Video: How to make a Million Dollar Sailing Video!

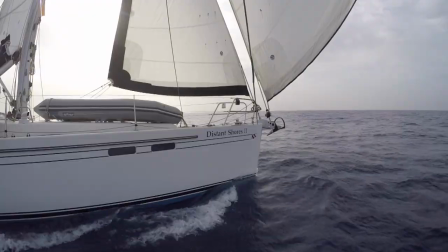People often ask us what we do all day when we're just sailing around. Well, besides actually sailing the boat and spending quite a bit of time fixing things,
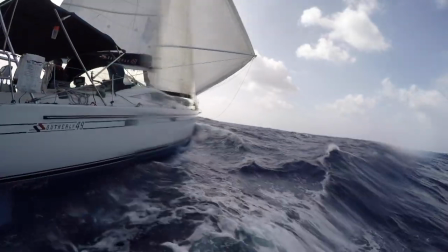we make our living producing award-winning television programs about travelling to amazing destinations by boat.
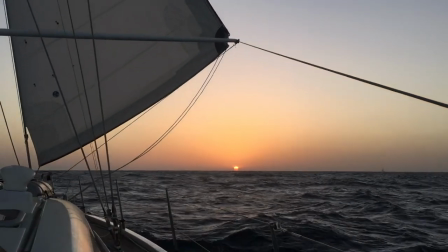We've been filming the Distant Shores sailing adventure TV series since 1998.
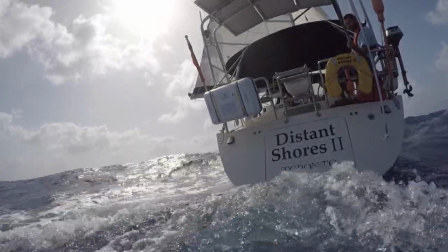The show has been translated into 28 languages and is seen by millions on television stations around the world.
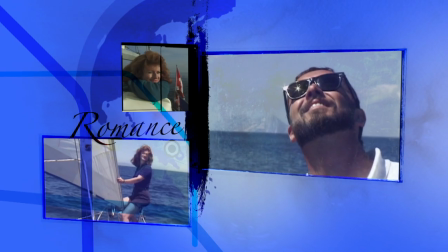I wanted to see the world. I longed for the romance of travel.
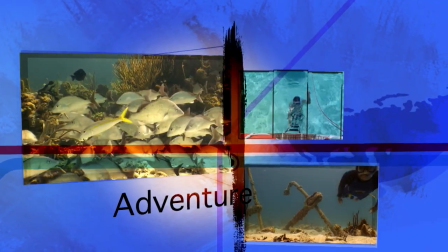Now we live on a sailboat. And travel the oceans. Join us as we sail to distant shores.
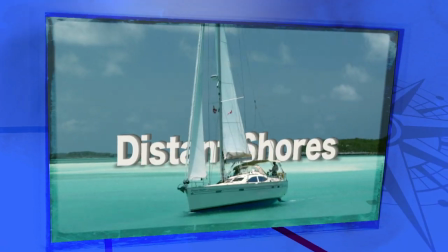So here's a peek into how we make our sailing television video series and what it costs to produce.
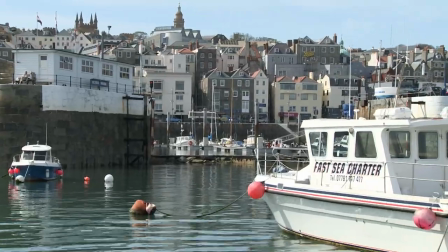Sometimes to tell a story we just need a few shots. When we sailed to the British Channel Islands we experienced tides nearly 40 feet high.
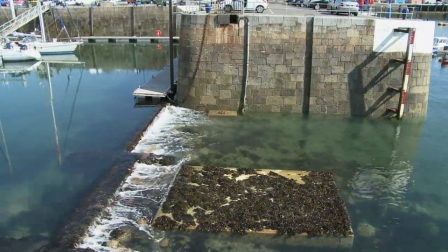In order to show just what such big tides meant we waited for good weather and set up a camera showing the tidal gate at the marina.
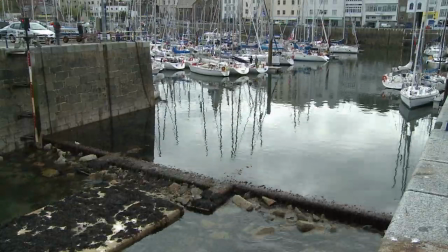This single shot took over eight hours, all our battery packs and camera chips.
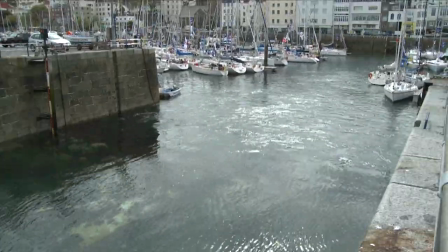Plus we had to stay with the camera for the duration. Luckily the shot was worth it.
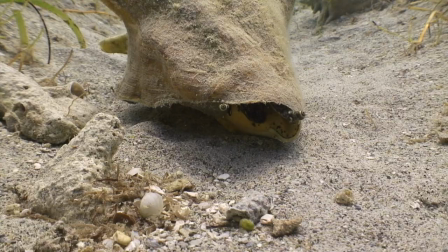Sometimes the time-lapse shot helps understand a subject. In this case the humble conch as we shoot underwater in the Virgin Islands.
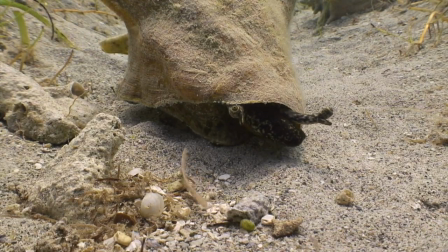Speeding up the shot shows how they move around eating algae off the grass on the bottom.
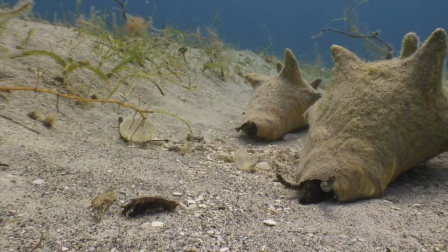Unfortunately it was an expensive shoot.
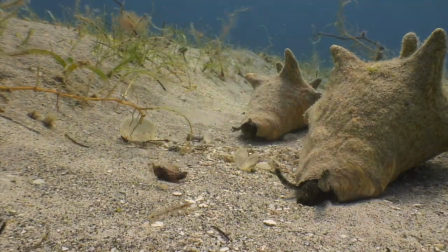Our $6,000 underwater camera and professional housing developed a leak that ended up meaning nearly $2,000 in repair bills.
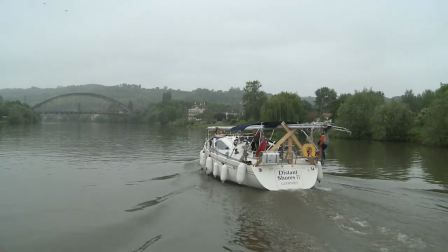Many people ask if we have a film crew travel with us to get the shots we need for the television show?
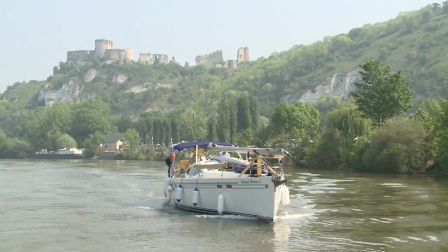The answer is no, we filmed the whole thing ourselves,
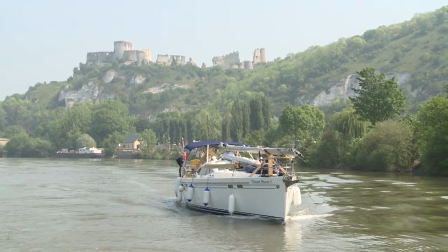but in this case Cheryl climbed aboard a friend's boat to get these great shots of Distant Shores 2 sailing up the Seine River in France.
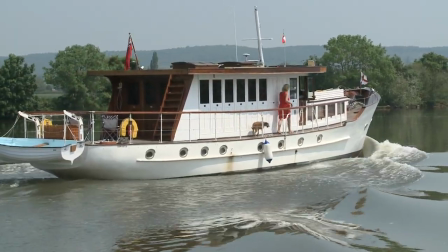We got some shots of their classic yacht as well.
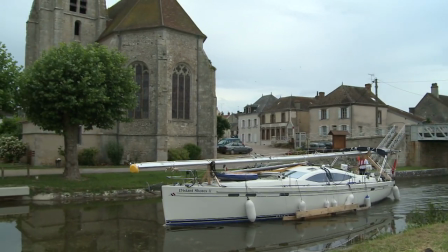Crossing the French canals that year was a 10-week shoot, making five half-hour television shows.
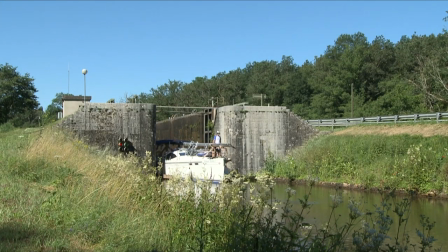Cheryl lugged our big camera and tripod all over the place to get shots showing the historic lock system.
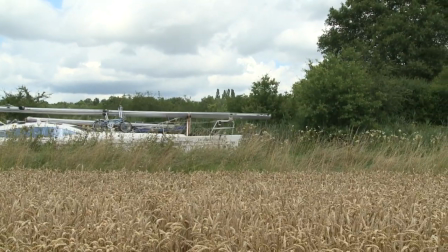I I should have got a shot of her out in the field, getting this shot.
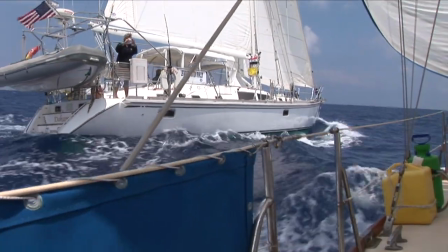Back in 2005, we had an opportunity to sail to Syria and the Middle East.
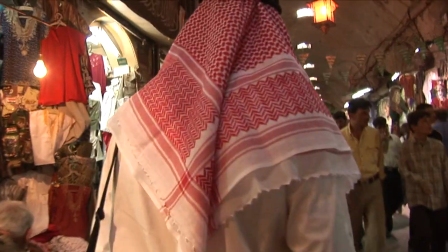We spent a few days in Aleppo, met some great locals and got right into the culture.
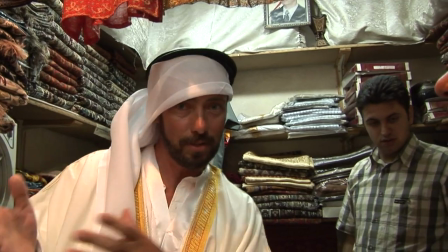The effort, the goal was, that I would walk down the street and people wouldn't say, ah, where are you from? Canada?
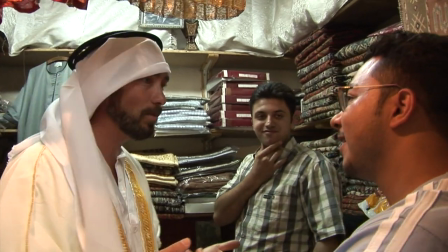England? Liverpool? Arsenal? No. But it doesn't work. They still say that. Then now they will make sure you are a tourist.
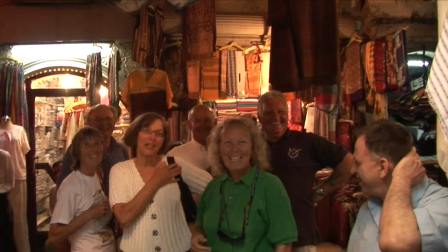Now they know I'm a tourist. With all this complicated... It looks good. We think we like to go.
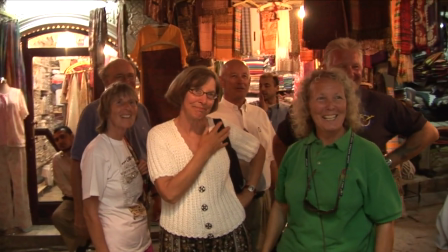We should buy that. We like, yes. Yes, we should buy that. Like Laurence of Arabia. Yes.
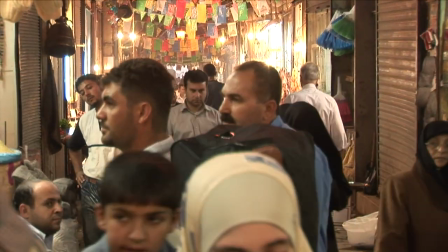Sometimes you have to seize the day, and I'm glad we took the chance when we could.
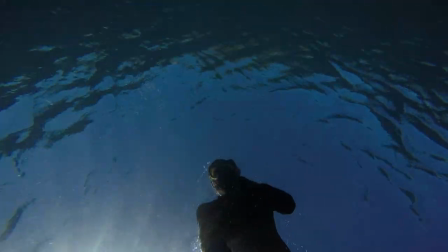In the Caribbean we filmed an 11-part series of videos on anchoring. In this one on deep anchorages, I free dive down to set the camera up on the bottom,
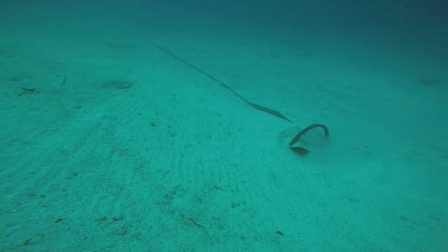in this case 50 feet down, then go back to the surface to catch my breath.
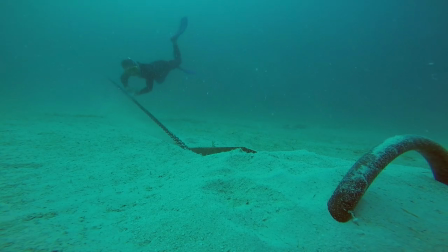Cheryl backs up the boat to pull the anchor and I watch how it performs with short scope. The camera is running the whole time until I bring it back up.
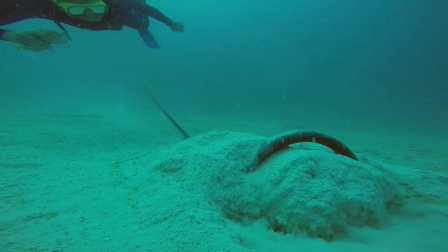The anchoring series took a few weeks to film and another week to edit, but it was worth it to document this for sailors.
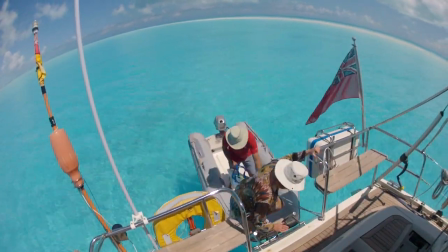Sometimes we get to a place that's just so gorgeous we need to try unique ways to capture the image.
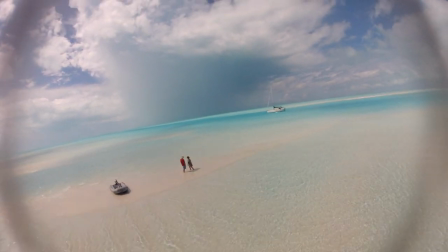In this case, putting our camera up on a pole. Hmm.
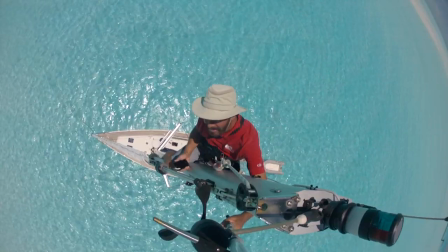The second time it works. I also take one of our little GoPros up to grab high angle shots.
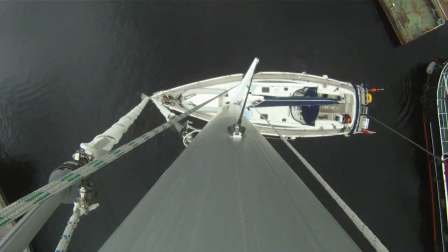But sometimes we leave the camera up the mast for a while to help compress time for TV.
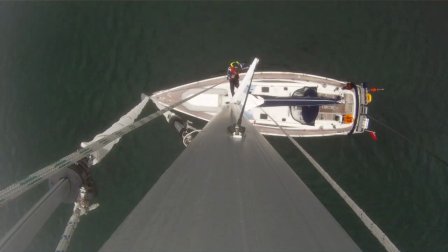I've installed a permanent mounting bracket in a few places around the boat.